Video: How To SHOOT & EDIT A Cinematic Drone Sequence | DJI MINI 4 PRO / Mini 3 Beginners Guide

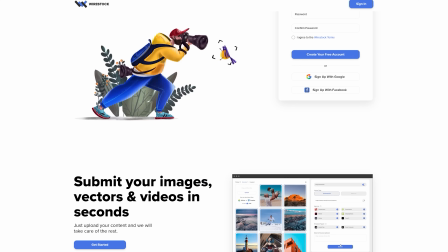263s
So if using today's video you get some awesome clips with your drone and want to make a little bit of side income with them, then Wirestock is the platform that will allow you to do that. Again, a big thanks to Wirestock for sponsoring today's video, and if you want to get started on their platform, I've put a link in the description down below.
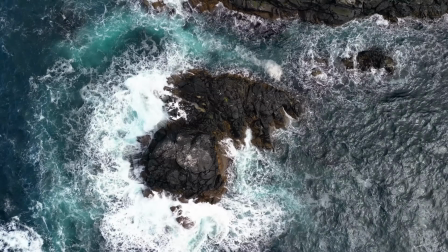278s
For our next clip, we want to do the classic top down. Remember, you want lots of different types of shots in your sequence.
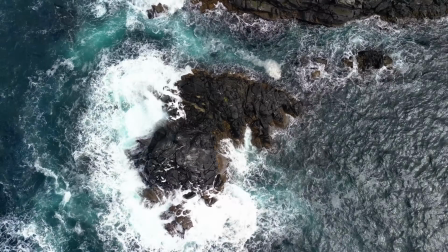285s
High, low, fast, slow. All these different types of shots help to keep your sequence varied and interesting.
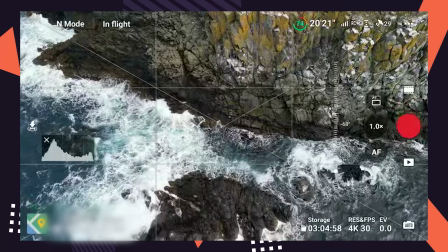292s
For this top down, I found a really interesting area off Sheep Island where the waves were crashing over rocks.
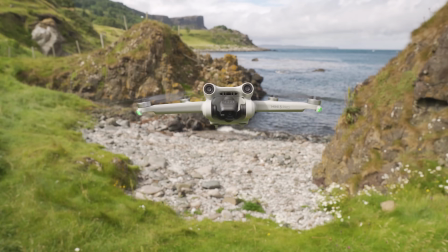298s
I thought it looked fantastic. And I simply positioned the drone straight over the top of this rock formation and pointed the gimbal straight down,
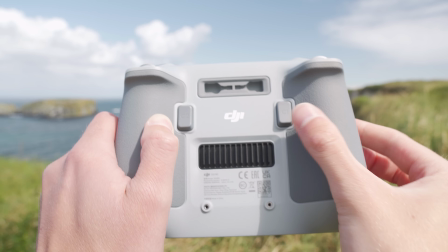306s
which you can do using the scroll wheel or by tapping the C1 button on your controller if you have it set to center the gimbal.
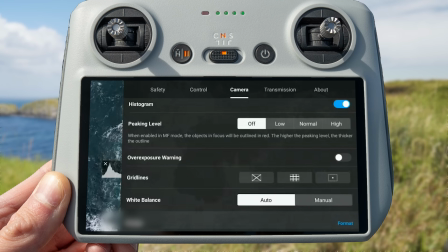313s
You can also use grid lines to make sure your subject is centered, which if you haven't turned on, you can turn on by going to settings, camera, and clicking the grid lines icons. then tap and hold to lock exposure again,
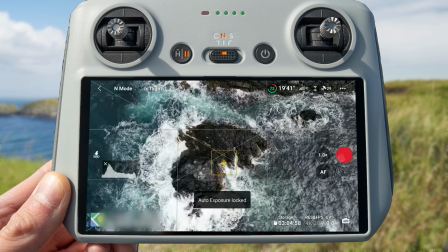323s
hit record, and that's it. A beautifully simple shot that will look great in our sequence.
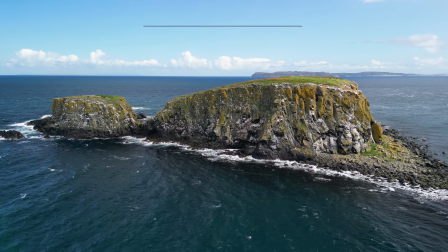328s
Now to show off this epic little island and do an orbit around it. There are two ways to do an orbit, manually and automatically.
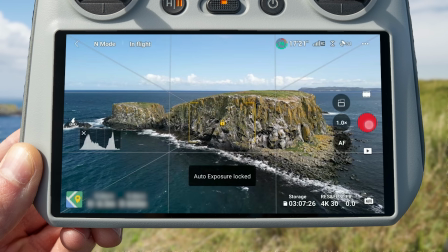335s
First, let's take a look at doing it manually. Tap and hold to lock exposure again, hit record, and then with the subject in the center of the shot,
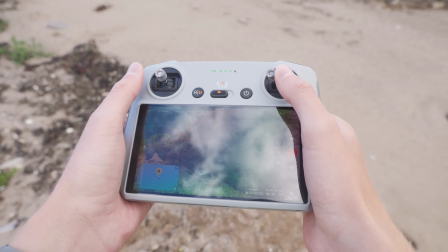343s
start to orbit left by pushing the right stick left and the left stick right.
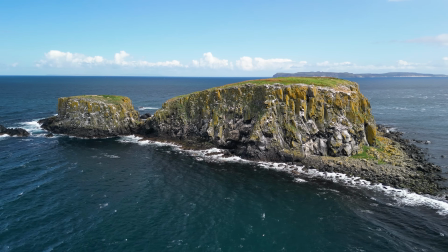347s
Once you get the movement started, hold your thumbs in place and don't move them to get a smooth shot.
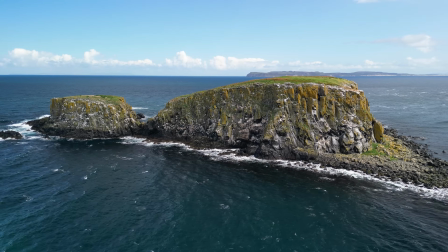352s
Don't worry if it's slightly jerky as you start the orbit, as we can trim that part out later when we edit it on our phone.
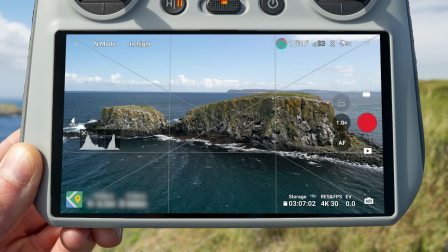358s
If you want to do an orbit automatically, simply align the subject center again, draw a box around it, select POI mode, and drag the arrow in the direction and speed you want to go. For this example, I want to go left very slowly, then hit go and hit record.
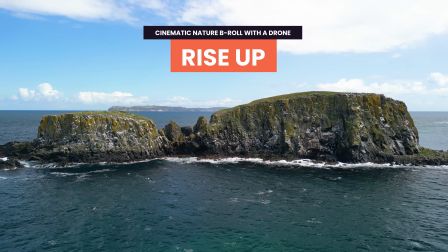373s
And it's as simple as that to get the perfect orbit. Another super simple shot that will look great in our sequence is the rise up.
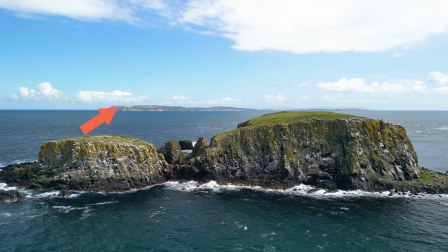380s
This shot looks great because it will reveal the background behind the island as we rise up.
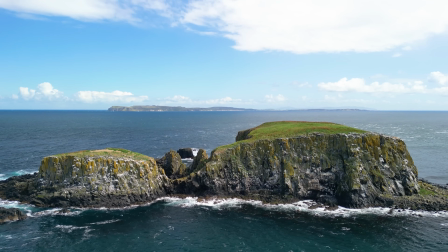385s
And it's really straightforward to do.
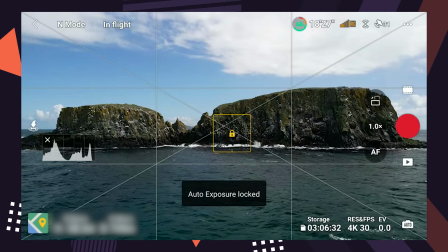387s
Put the drone down low, pointing towards your subject, tap and hold to lock exposure, and then using the left stick, push it up slowly to rise the drone up.
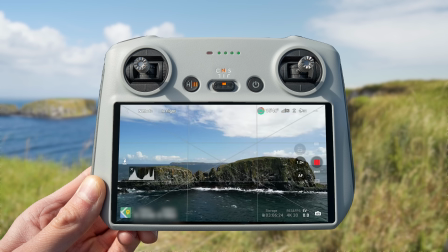395s
Normal mode works best for this, as the clip will be short in our sequence and we don't want it to look as if the drone wasn't moving because it's rising up so slowly. So here's another quick top tip. Whenever you come to a location for the first time, make sure to scout it out on foot, and this will help you find all the best angles and points of interest which may be hidden away so that you can capture them with your drone to make your cinematic B-roll sequence even better.
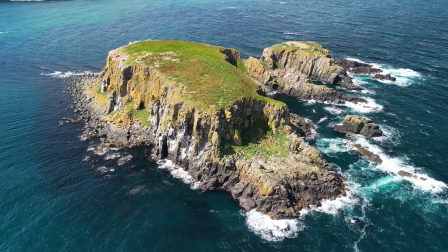418s
Next we'll do a pull back gimbal up. This is one of my favorite moves because it looks super complex but is really easy to do.
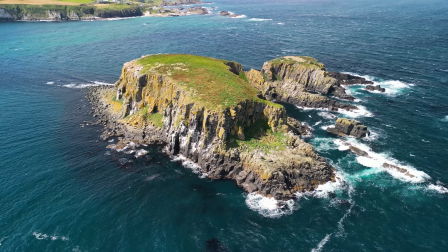425s
It combines two movements, the pull back and the gimbal up, for an epic shot. Start with the gimbal pointed down but not straight down. A 45-degree angle works best.
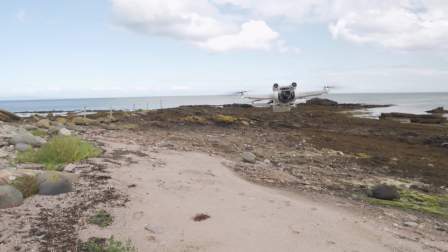435s
Again, tap and hold to lock exposure, and then start flying backwards by pulling the right stick back,
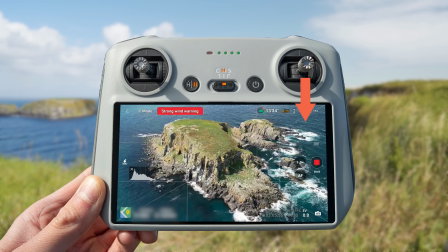440s
and at the same time gimbal up to reveal more of the background by using the scroll wheel on the back of the controller.
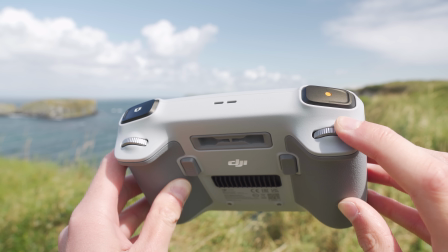447s
Don't worry if you don't get it right in the first attempt.
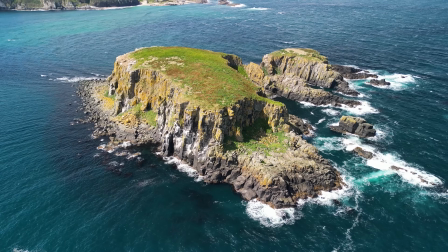449s
It sometimes takes a practice run to know exactly what speed to move the stick and scroll wheel to keep your subject centered and get the best shot.
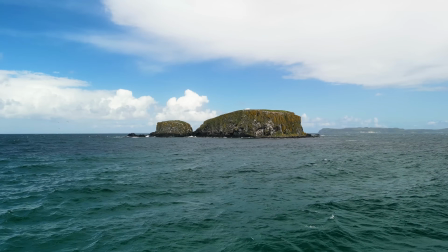457s
Now let's add a sense of speed and motion to our sequence by getting a clip low over the ground, or in this case the water.
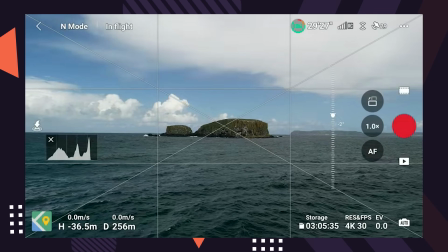464s
So what you want to do is you want to put your drone further back from the subject and low to the ground, and if you're flying over water, don't go too low, as the obstacle avoidance can sometimes kick in if a wave passes beneath the drone, and if you have obstacle avoidance set to brake, the drone will simply stop in the air.
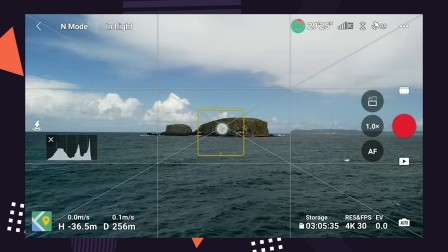482s
Then point the drone towards the subject, tap and hold to lock exposure again,
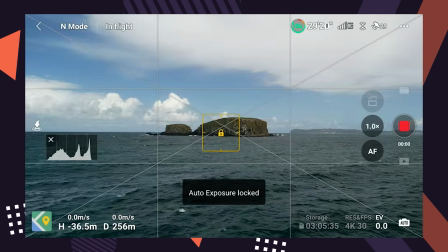486s
hit record, and start to fly forwards towards your subject by pushing the right stick forward.
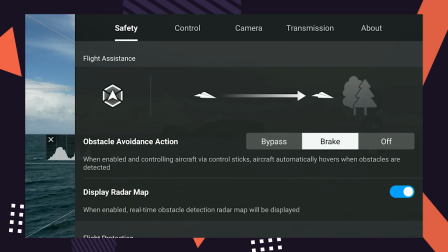491s
Normal mode again works best for this, and remember, if you use sport mode, obstacle avoidance automatically gets turned off, so be very careful.
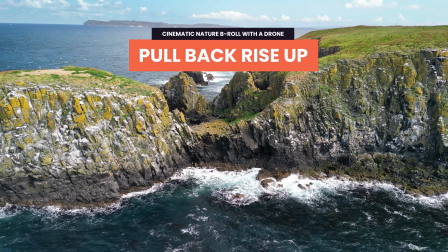499s
For the penultimate shot, we're going to do the pull back rise up.
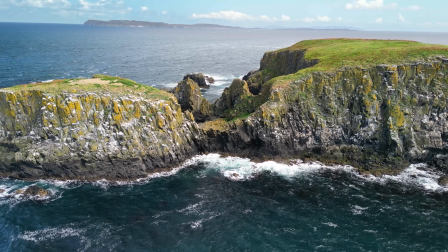503s
We're going to start close to the island to show off some of its more intricate details, and then we're going to pull back and rise up to showcase the entire island.